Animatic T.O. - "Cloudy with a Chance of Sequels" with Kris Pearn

Concept's going to come back later because it became one of our themes for Cloudy in terms of how we got a lot for a little bit of money. Looking at our location design, we knew we wanted to have the island kind of represent a mood ring for Flint. So if you watch Cloudy 1 and you notice his lab will change color every time he goes back in there, because the lab was really reflecting his emotional place. And we wanted the island to be like a creative experiment where Flint's head kind of cracked open and spilled over this entire place. And so as Flint goes on his journey, the island responds to where he is. So as he's going into hubris and becomes more isolated from his friends, the island is going to respond. So we knew we needed to build a system that allowed us to kind of get a road movie
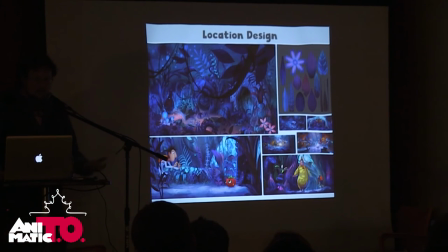quality to a CG film that was cheap and inexpensive.
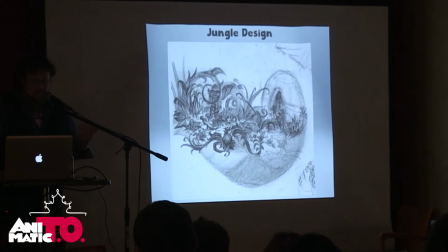So Justin Thompson, our production designer, came up with this idea of, let's take a bunch of different shapes
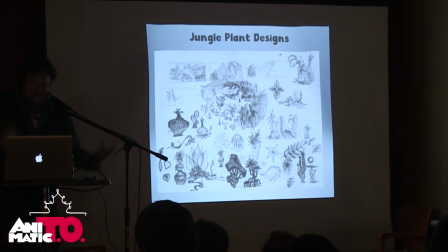and leaves and plant types and put them into one environment,
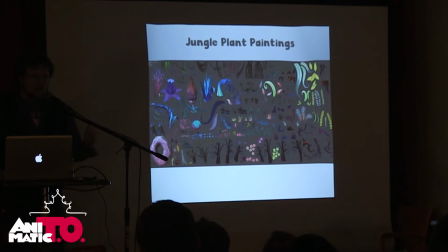but let's attach to them the ability to change their color at the source. So as opposed to modeling a you know, 1,000 different, you know, jungle shapes. We modeled a few hundred, and we gave all of them the ability to change their properties of texture and color.
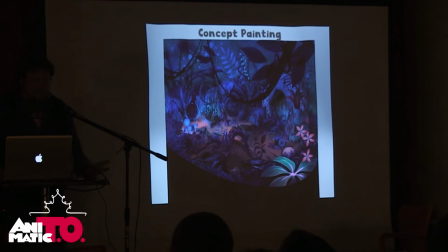And with this, we were able to build a very dynamic space that could evolve as our characters evolved.
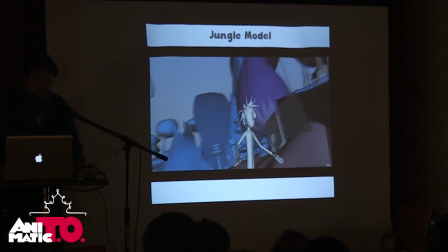Early on, this is just what it looks like at the rudimentary step, where we're basically taking the pieces,
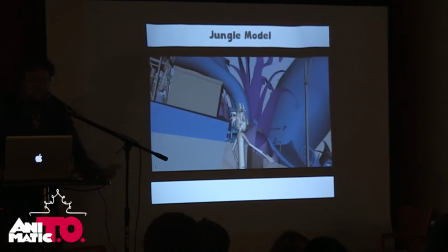the assets from Cloudy 1, putting them into the world of Cloudy 2, and surrounding them by all this jungle stuff.
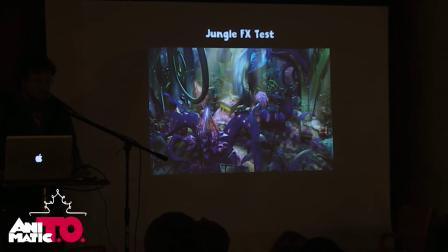And when it's all lit up, it looks a little bit more like this, which was really cool. And all of this was being controlled without using light. This was like on white light. So all of the color was coming from the property of the props.
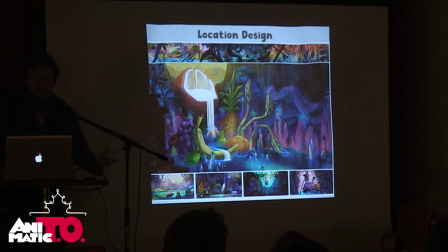And this allowed us to kind of be really dynamic with our sets and get a lot of color, you know, naturally to come from the props, not the light.
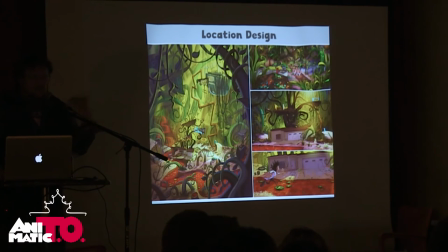And so we could go into different places and sort of reflect Flint. So in this situation, he's going home. So we wanted that kind of comforting home feeling. It's Christmas time, red and green. You know, of course, we're doing more like kind of Mexican, but it's that kind of complimentary, comforting thing.
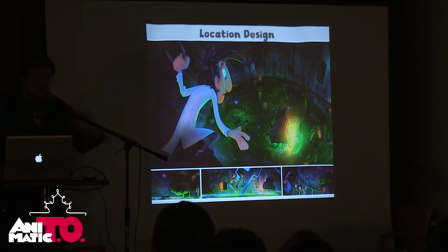He goes into his lab. His lab is blue, but he's got Chester's influence. We're starting to bring in the color orange.
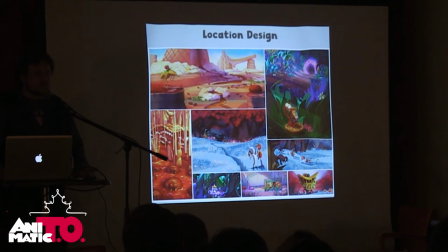As he goes on the journey, I mean, we're wanting the audience to start to root for the food at a certain point in the middle of Act 2. So the colors start to tell us subliminally, the food's good, what Flint's doing is wrong. And so we're hoping that the audience is starting to switch its allegiance between,
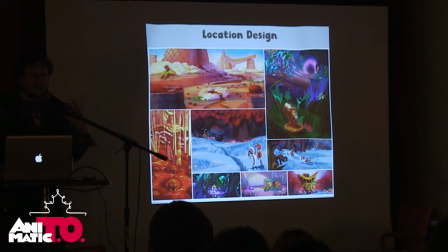you know, Flint's want to be like Chester and the other characters who want to save the island.
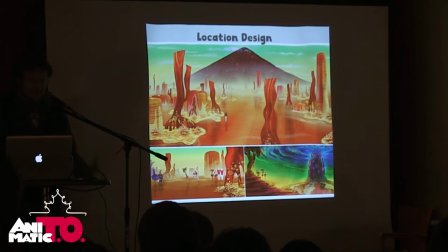And then when Flint begins to, you know, get to the point where he's gonna break up with his friends, everything gets austere, everything gets sort of bland.
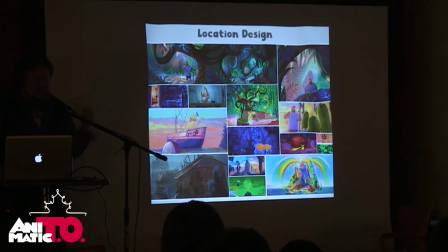And Tim has his own journey. So all of this was kind of feeding us on the story side. In terms of the new stuff, you know, Cloudy 1, we had a rule that the food always had to look delicious. No matter what, you wanted to buy this, somebody would pick a hamburger off the ground and eat it. So we wanted to kind of be able to keep that concept going in this film. But we were scaling stuff up. And believe it or not, one of the hardest scenes to do was, oh, sorry, I'm jumping around here. Let me start over again. This is about the characters. So, you know, remember the thing about the buildings?
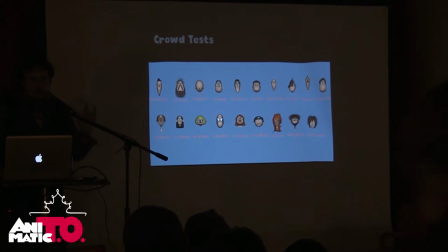One of the hard things that we had in Cloudy 1 is if you watch it, there's like a repeating Joe town that shows up every four characters in the crowd. So we knew we went to San Fran Jose. We want to have like a diverse audience and a diverse sort of representation of people.
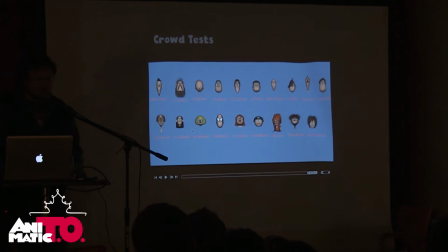So we built this thing. Craig Kelman came up with about eight male characters, eight female characters, and we were able to put them on different body shapes.
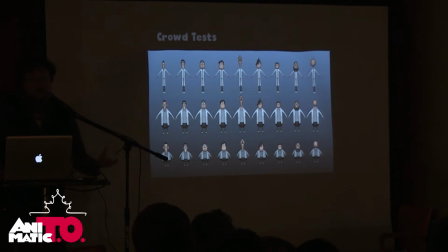So just like the buildings, what we were doing was using assets within our designs to create opportunities for diversity.
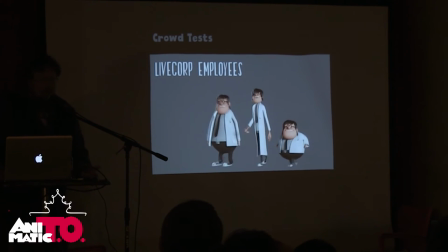And we could do a lot with just changing hairstyle and skin tone. And in between these morphings, we found thousands of characters. So that looks like Justin Thompson, our production designer.